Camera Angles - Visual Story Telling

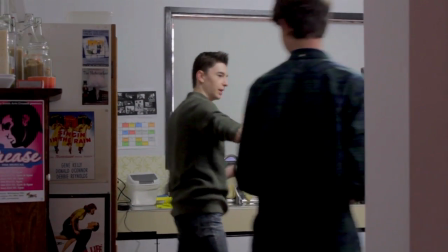0:00 Just Boring person. chill, average person, really. So just clothing, just average Joe.
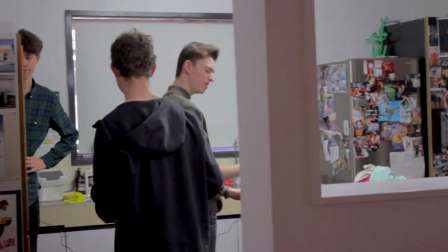0:05 Did you get me the? Okay, yeah. Where is it? Should just be that. Okay.
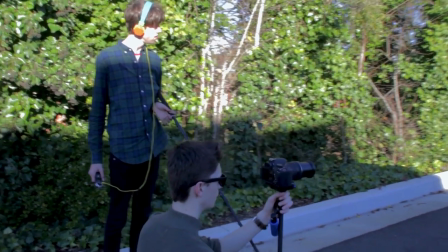0:12 In my opinion, where you decide to place the camera is much more important than the price of the camera,
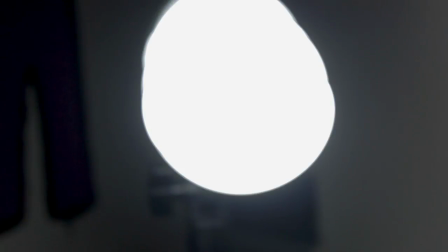0:18 the quality of the audio, how expensive your lights were, how much time you spent editing.
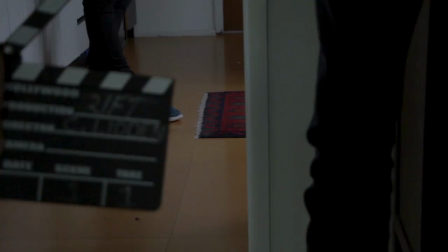0:24 All of that means nothing if you think, oh, I'll just put the camera there.
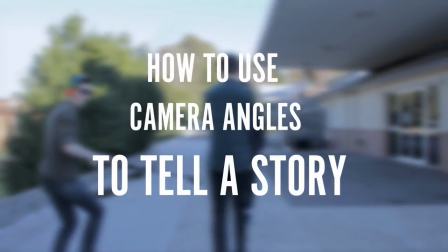0:29 Welcome to my guide of how to use camera angles to tell a story.
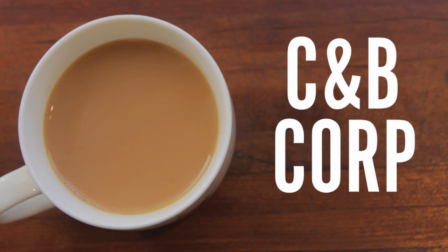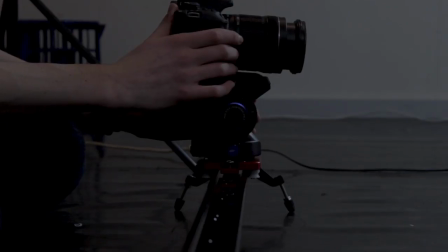0:40 Alright, so the first thing you need to understand is the camera is your audience.
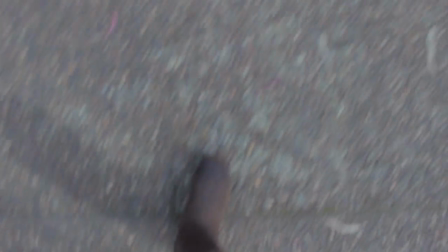0:45 It is their vision. And the most incredible thing about film that sets it apart from theatre and other visual storytelling
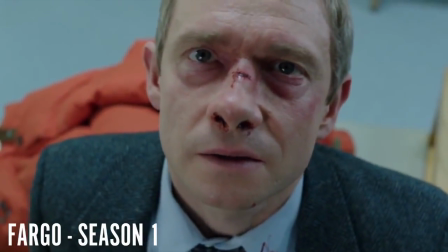0:54 platforms is that you can control the audience's opinions, ideas, and theories simply by moving the camera a bit.
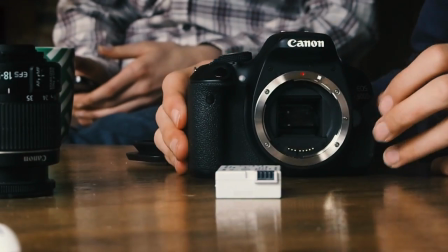1:02 Think of it like this. If you're sitting in a theatre and you're watching a show on stage, that's all you see.
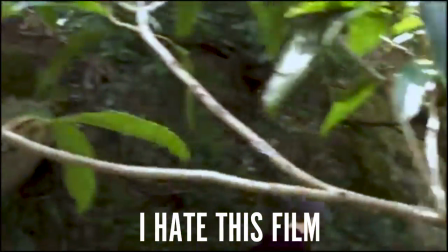1:08 There are no zoom-ins, there are no close-ups. Everything is done from one angle.
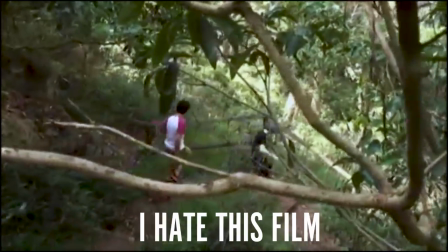1:14 But we can learn so much from that.
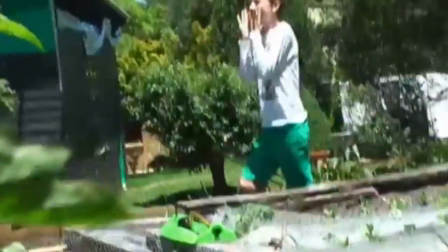1:16 A great rule for when making your film, it needs to still be interesting even if it was all shot from the same angle.
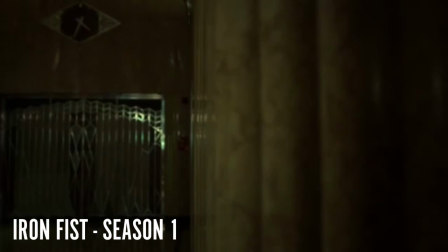1:24 Otherwise, there might be something wrong with your story. Camera angles are an option. They improve the film, but they don't make the film.
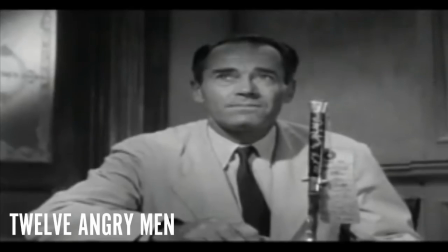1:32 Look at 12 Angry Men. Very minimal in the camera angles and very long shots.
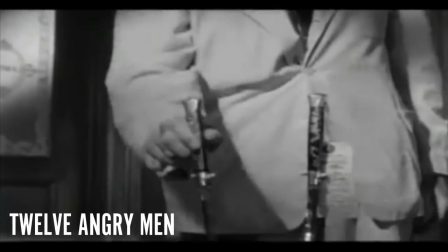1:37 And it is still one of the greatest films of all time.
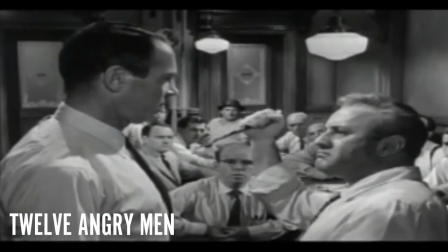1:41 The concept and the story were interesting and entertaining enough that it didn't need a million different shots in slightly different angles,
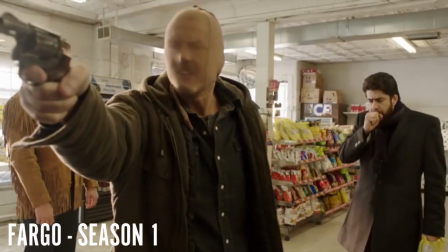1:49 but also make sure you don't go too far in the other direction.
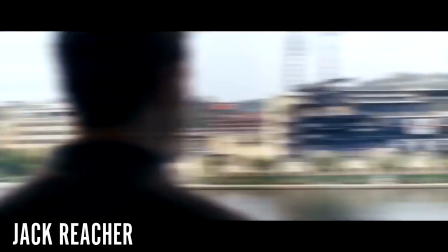1:53 Modern films today, especially action films, all do a similar technique when it comes to fighting scenes.
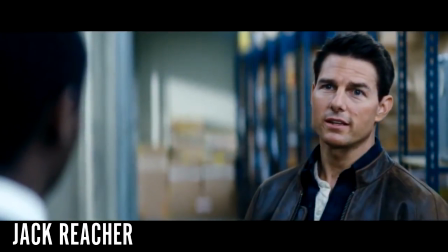1:59 Look at this scene here.
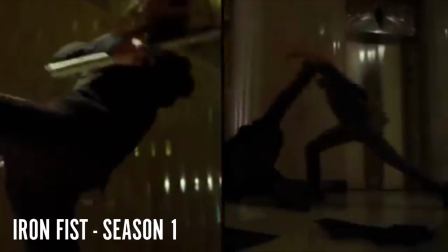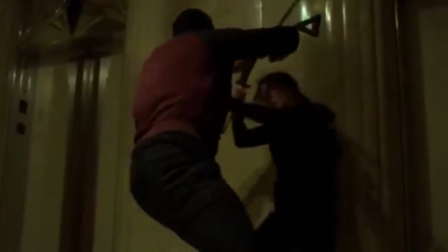2:09 Can you even tell what's going on? There are too many cuts and too many angles.
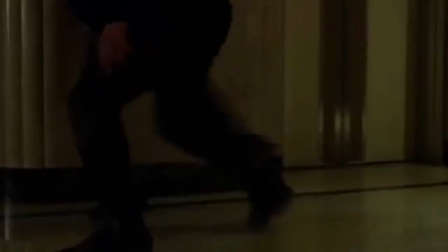2:15 It's really confusing. But look at this scene from season 1 of Daredevil.
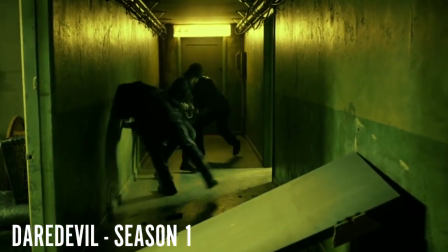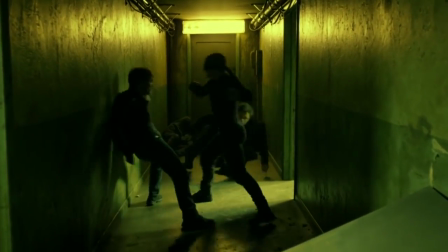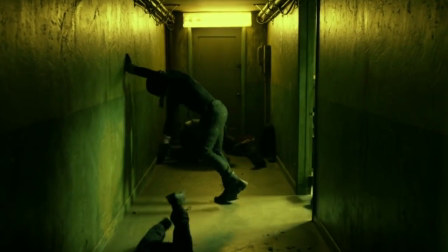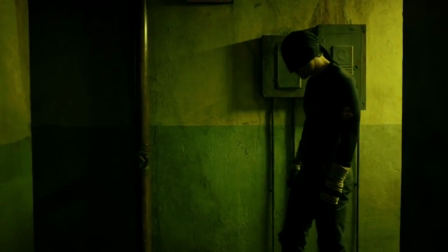2:36 It's so smooth and fantastic. No cuts at all.
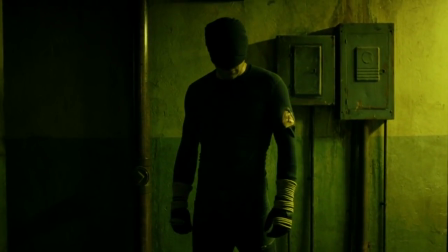2:41 It's not shaky, you know exactly what's going on, and the fight is still super engaging.
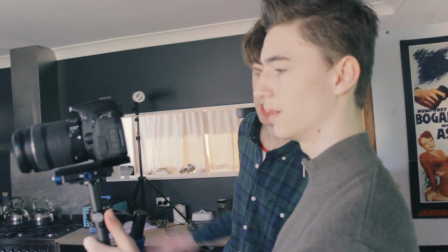2:47 So just remember, angles in films can do so much, but they can't undo a bad film, and they aren't always the best idea. Now let's go over some basic shots, and I'll give some advice on how you can use them to tell a story.
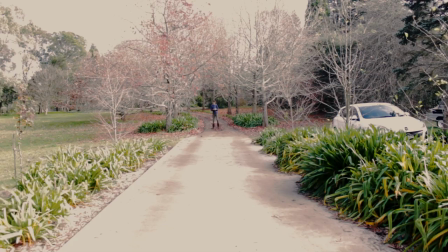3:01 So the first shot is a wide shot. These are often used to set the scene, show the audience where they are and where the characters are.
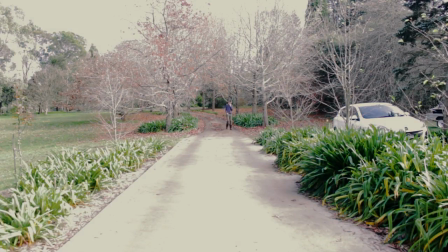3:10 These are great in small amounts. Don't overuse the wide shot, because it can be great to show a character who feels alone and abandoned, but it doesn't work all the time.
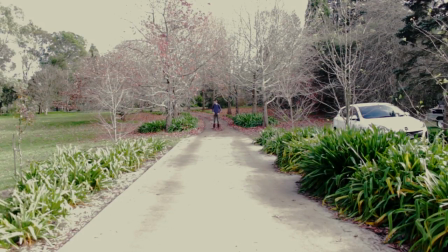3:19 Sometimes it just feels empty.
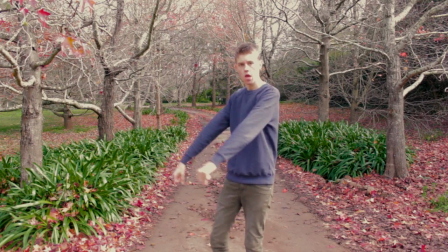3:21 Medium shots are great because they allow you to put more focus on the character and less on all
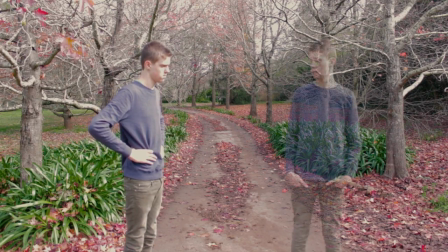3:29 this boring, useless area of space around them. I use these a lot in my films because it's a good compromise between a wide shot and a close-up.
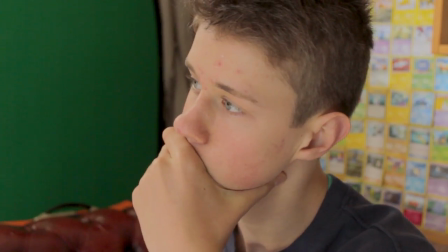3:37 It's a good balance. Close-ups! We've all seen close-ups. They are overused and unnatural.
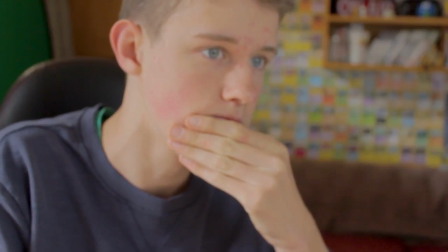3:43 No one sees the world like this, and it's very unlikely anyone would stand this close to someone else.
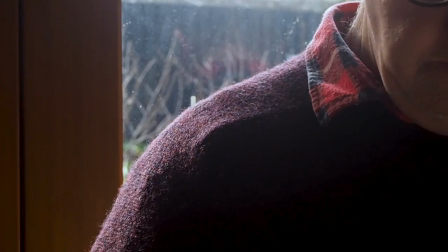3:51 It's weird and still surprises me how many beginner filmmakers choose to shoot like this, especially in a conversation.
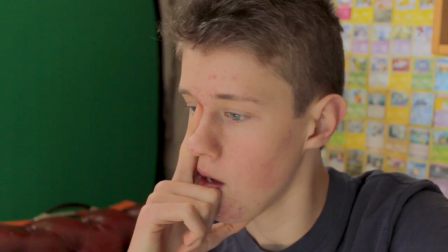3:59 Showing a close-up of guy A, then a shot of guy B, then a shot of guy A, then a shot of guy B, then a shot of guy A, again and again and again.
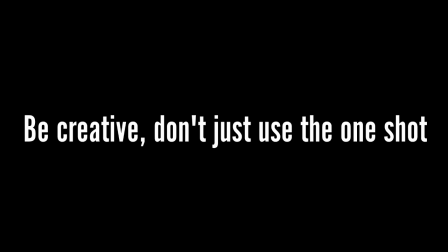4:07 It looks awful. Don't do it.